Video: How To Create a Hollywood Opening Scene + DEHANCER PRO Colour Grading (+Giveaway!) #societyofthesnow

I've put a link for the filters in the description, but I have no affiliation with FREEWELL whatsoever. I simply like their products and I thought you might like them too. Let's see how I created The Miracle of the Andes and focus on the storytelling. To do this, I divided the opening scene into 3 crucial moments, starting with the establishing shot. The establishing shot, as the word suggests, is the clip that establishes where the scene is taking place.
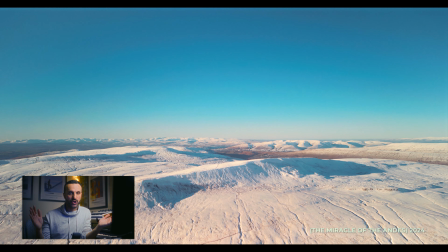4:37 For this purpose, I chose a very wide shot, probably the widest I had in my SD card, in order to give the viewer both a sense of vastness and isolation. In this very first clip, Not only you are telling the audience the where, but you are also expressing the why.
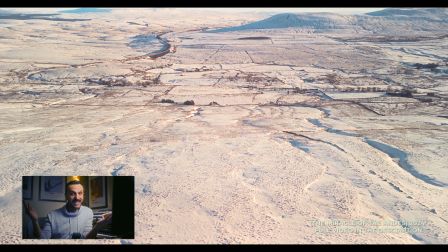4:57 The combination between a wasteland scenery and the reflective
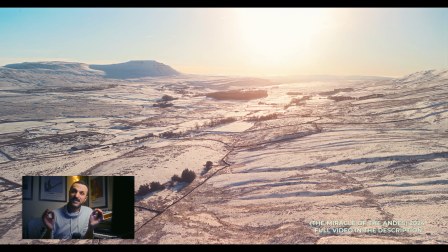5:01 voiceover of John Malkovich sets the mood for the entire opening scene. The first clip is deliberately 10 seconds long and pretty static in order to emphasize the
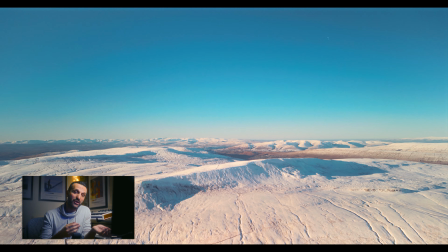5:13 slowness of the days passing by and the resignation of the protagonists awaiting their ineluctable fate.
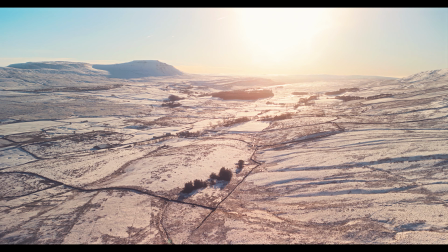5:20 The first 2 or 3 clips are also the ones with which you want to hook the audience for the rest of the video. This brings me to the next moment, which is get closer. Once you've established the location and the mood, it's time to give the audience a closer look to what they are watching. This is when you need to get closer to the land and show some more details.
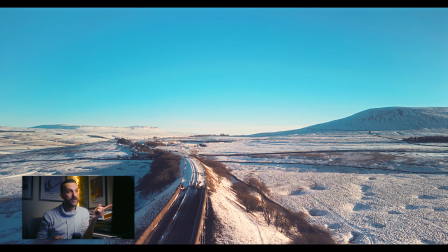5:44 In my case, I chose to feature this very dramatic bridge along with an empty railway.
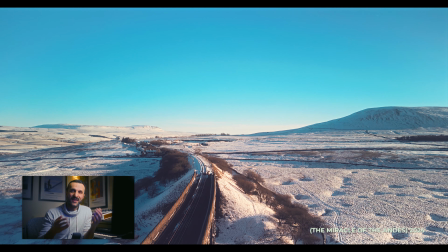5:49 Although there is no train, this is to deliver a sense of hope,
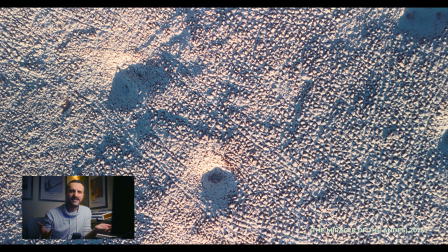5:54 a chance to twist your destiny and create a path to salvation.
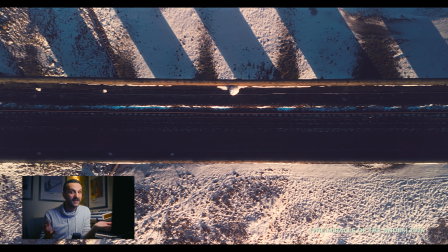5:59 But as you can see, there is no train on the railway, and this means that the path to salvation is challenging. This is why it is the moment to add some movement. After a beginning where the slow editing pace served as a comfortable bed to better empathize with the narrator's words,
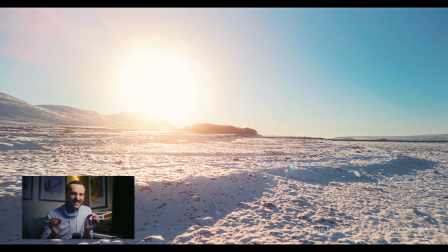6:18 this is where the clips change faster and the eyes of the audience get more excited. The drone needs to be even closer to the objects, almost touching them,
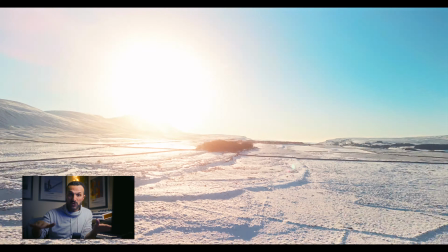6:27 like flying very low to the ground or through these arches, for example.
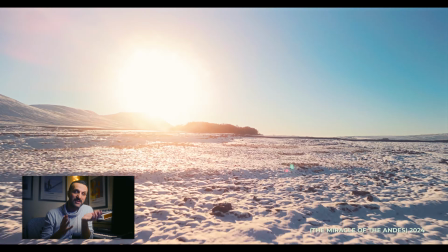6:32 I did this to symbolize the protagonist's fight for survival, which is highlighted by a sudden change of sound and nicely paired by an epic soundtrack.
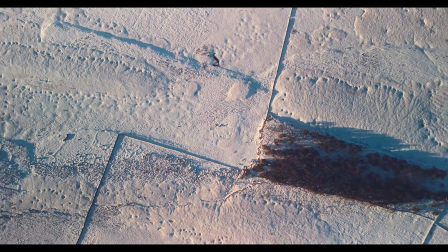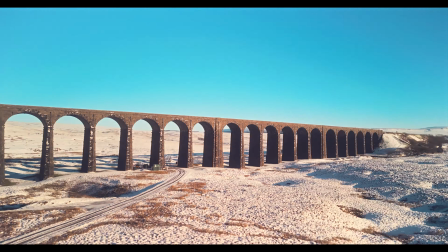Now that I shared my storytelling vision, we need to create a convincing film look to reminisce about the original movie, and let's see how I achieved that by color grading with Dehancer Pro. Don't forget that Dehancer and I are giving away a Dehancer Pro free lifetime license, so don't go anywhere because at the end of this video I will explain how you can enter the giveaway.
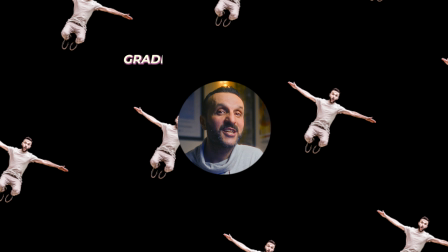7:20 It's really easy, don't be scared. Grading with Dehancer Pro.
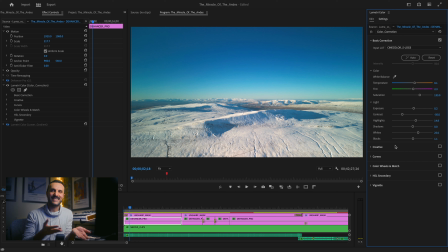7:24 Step 1 was applying a Rec 709 LUT to correct my D-Log footage, and step 2 was color correcting the clips.
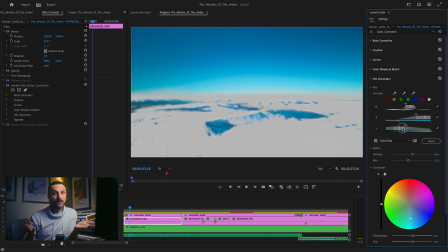7:32 On both steps I have used the Premiere Pro Lumetri color, although I could have accomplished the same result in Dehancer Pro as I did for the video you're watching right now, and as I showed you on the video comparison Dehancer Pro versus Lite that you will find in the description. In that video I've explained that Dehancer Pro features a total of 18 tabs, and 15 of them contribute to the look. For today's The Miracle of the Andes color graded session with Dehancer Pro, I have used 6 tabs.
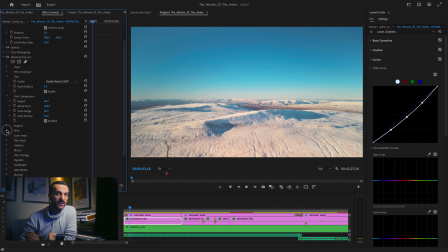8:05 Here they are: film, film compression, print, film grain, halation, and bloom.